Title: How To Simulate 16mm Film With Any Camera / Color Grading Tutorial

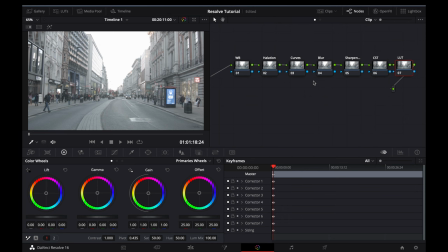So in terms of building out a basic power grade yourself, you'll need to start by creating 7 nodes in the color panel, and you'll need to label each node in line with how I've set them up here. So the first being white balance, halation, curves, blur, sharpening, CST, and LUT.
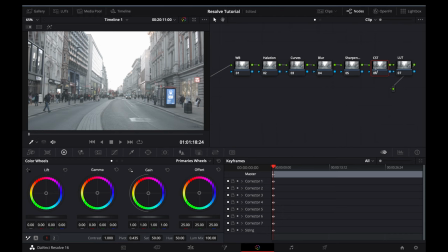So we'll start by applying the color space transform. You'll need to open up the OpenFX tab in the top right and apply the color space transform to the CST node. You'll then need to change the input color space for the correct camera profile. Mine is the Blackmagic Design Film Gen 1. And then you'll need to change the output gamma to ArriLog C. So now that we're in the ArriLog C color space,
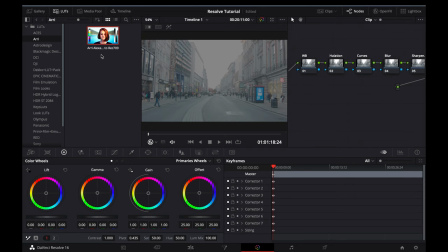we can then apply the free-to-use Arri Alexa to Rec. 709 LUT in Resolve.
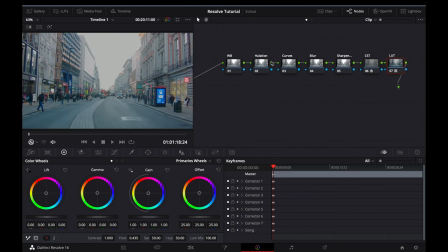Next, we'll build out the halation node. This is a technique that I picked up from Rack Productions. I've left a link in the description below, so definitely check out their work. We'll start by adding a serial node, and then create a compound node.
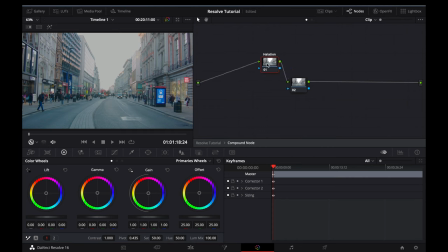You'll need to enter the compound node, and we will create a layer node.
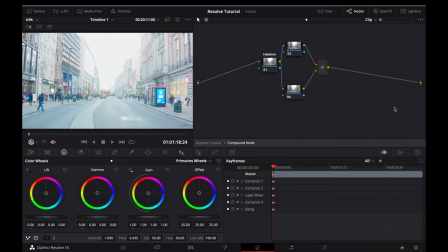Select the layer mixer and change the composite mode to add. And we'll then add another serial node to that. So now what you'll need to do is apply a color space transform to the first node and a color space transform to the last node.
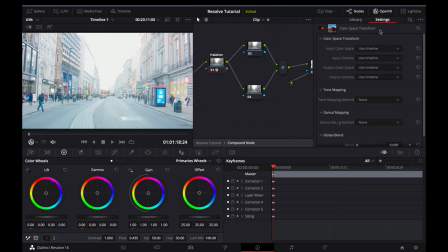You'll then need to select the first node again and change the input gamma to
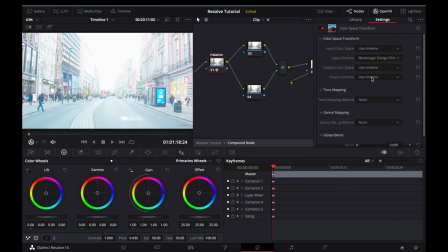your camera profile. and you'll then need to choose linear as the output gamma.
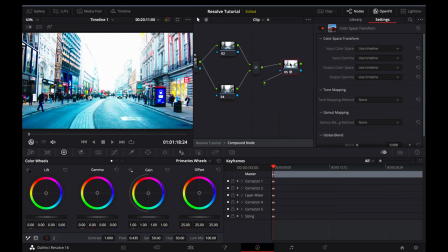You'll then need to select the last node and change the input gamma to linear and the output gamma again to your camera profile.
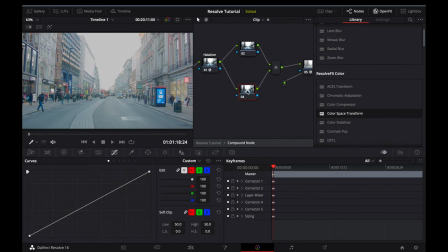We can now create the halation by selecting the bottom node, going to the curves panel and lowering the curve down to the bottom, selecting a mark around about there, and then raising the curve up to around about there. You can play around with this, it really depends on how strong you want the halation to be, but I leave mine around about there usually. You'll then be able to move over to the blur tab and you'll need to unselect this marker in the left hand side, and then you can raise your bars to create the desired halation effect. I tend to find that the sensor on the BMPCC creates quite a lot of halation naturally, so I tend to be fairly moderate in my application of this. But I think for now that will work just fine.
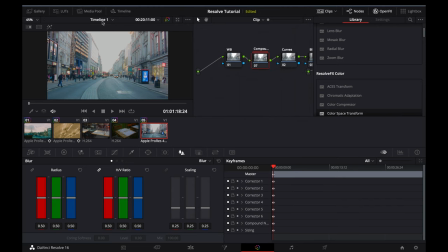So if we exit the halation node and we zoom in to 75%, if we deactivate and then activate, you can really see how strong that halation can be.
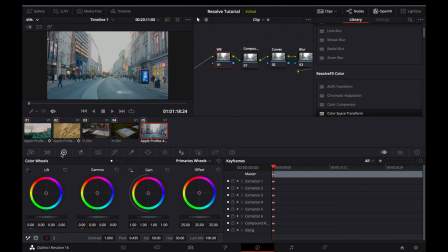If we then move over to our white balance node, this is where we can change our white balance as well as our exposure. I'll start by bringing the lift down to bring some contrast into the image, as well as my gain. And then I will adjust my gamma
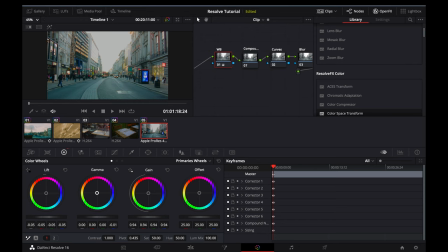slightly towards the warmer side to bring those warm tones back into the image. I tend to like a bit of magenta in the highlights, so I will add a bit of magenta to the gain. And then we'll move over to our curve section where we'll create a basic S-curve.
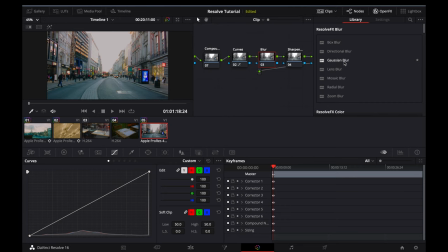Next, we'll apply the Gaussian blur effect in the OpenFX tab to the blur node. The effect is pretty strong straight away, so we'll bring the horizontal strength as well as the vertical strength down to around about 0.2.
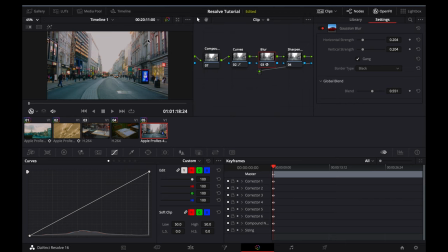And then we'll increase the global blend so that we have a natural look to the image.